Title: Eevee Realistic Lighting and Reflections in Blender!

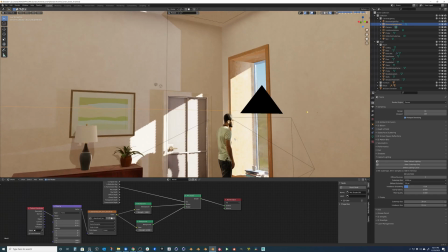502s
And then I have a light inside that's up here. It's huge.
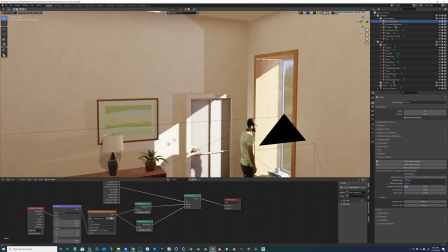506s
It's almost as big as the room. and this is just giving an overall soft kind of down fill, if you will.
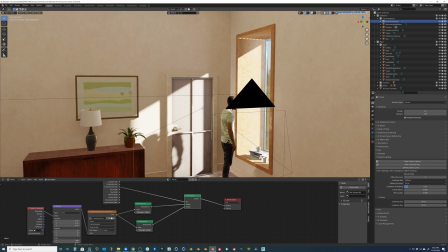512s
So this is kind of simulating the light that would hit the floor, hit the ceiling, and then cast back down onto the object.
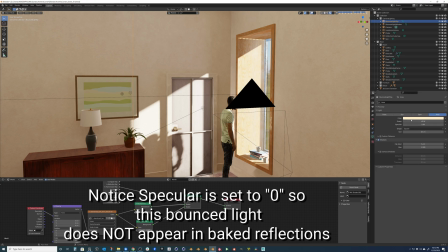518s
So it's pretty warm. I'll show you both of these settings. It's around 60 watts or so. It's a pretty large size. I do have shadows turned on just to kind of ground everything from above. Same here. I do have shadows on.
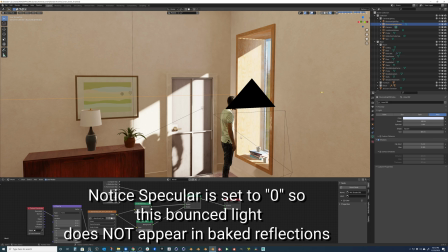532s
I have this a little bit higher intensity value just to kind of mix some more color in here and get some more kind of blue indirect illumination.
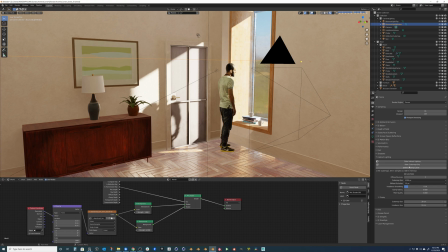541s
So let's go ahead one more time. Let's go and bake the indirect lighting. Notice the cube map at 4096 is taking pretty long. So I'm going to go ahead and just bump this down to 1024 and that baked super fast.
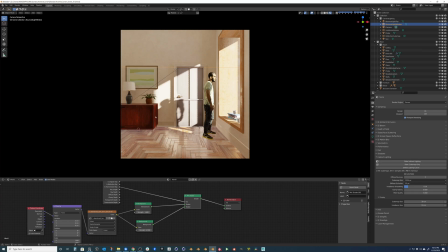554s
And you can see now that we kind of get this more natural indirect illumination in here and it's looking pretty good. Let's add a few more post effects in here to kind of make this look really nice and bring it together.
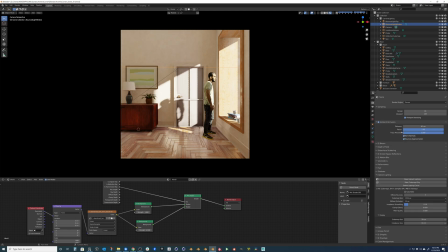568s
First of all, ambient occlusion. You can see when we add this underneath the credenza especially, it just starts to ground that object a little bit more and I'm going to put it around 0.8, maybe a little bit less than that, maybe somewhere around 0.6.
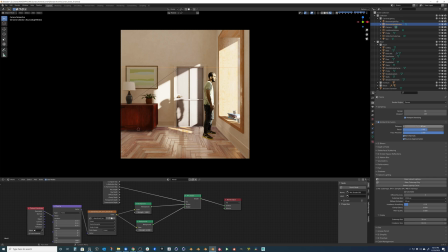585s
I think that works really well. I do have the distance turned up a bit just so I could kind of get that area under the credenza kind of in play here and kind of get that kind of dark shadow. I am going to turn on bloom a little bit and then I'm going to come into the intensity
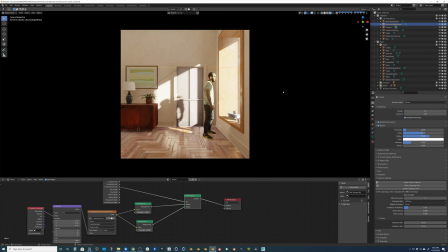603s
and I'm going to turn that down pretty significantly but this just kind of gives that nice kind of overall bright light kind of onto the lens. Let's see, what else can we do? Well, of course, screen space reflections are always going to work out really well for us just because everything in the camera
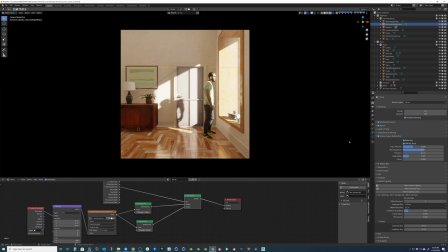622s
frustum or everything that is actually renderable in terms of pixels is what is captured in screen space reflections.
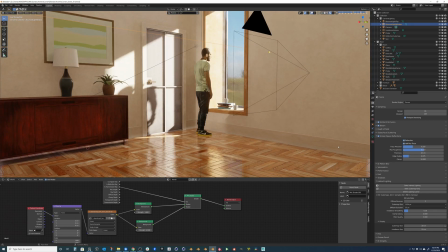629s
So one thing that actually happens is sometimes the sides, there's just no information beyond the bounds of our rendered image. So you can come in here and adjust some of this edge fading a little bit if you need to in your scenes but I'm going to go
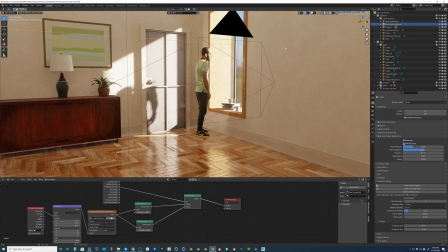642s
ahead and leave it pretty low for us and I do have half trace on and also refraction is turned on too.
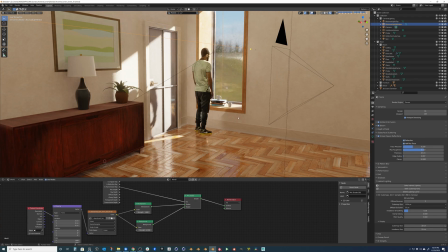650s
I don't have any kind of glass sculptures or any kind of interesting organic glass shapes but
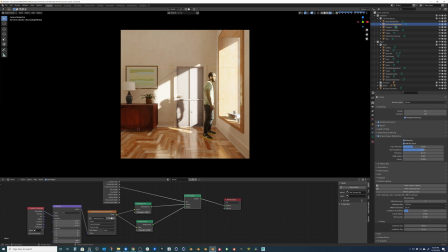655s
you do want to have refraction ticked on just to kind of give you an overall nice physical based kind of look. Also my shadows the cube size here we can kind of pump these up to something really high and get these,
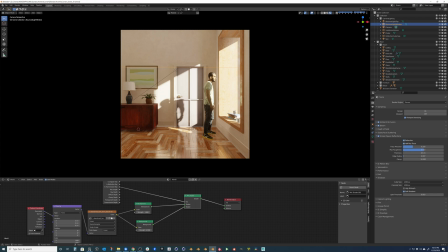670s
especially this shadow here on our character looking really nice and sharp and take out all those jaggies. You can switch on high bit depth if you'd like to get a little bit more quality into those shadows, but in this scene, it's really hard to see that.
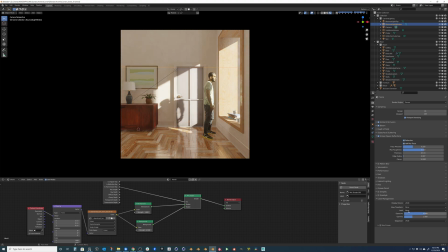686s
And of course, the final thing you can do is come in here to your look and change this however you guys like. You can set it to very high contrast or medium high contrast just depends on the the mood and the tone you're kind of going for
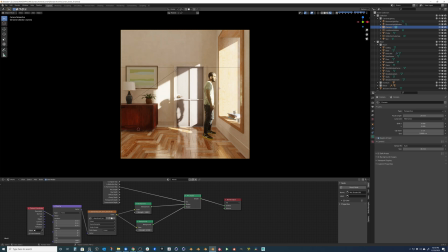701s
I think high contrast works pretty well for the scene and the last thing I'll do is just turn on depth of field and set my focus object to my character okay so that will do it for this short video thank you guys so much for following along please if you have any questions
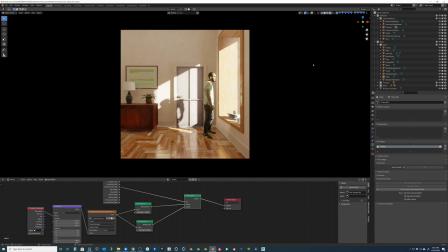715s
leave them in the comment section below I'd love to answer them or I'd love to see what you guys are working on until next time take care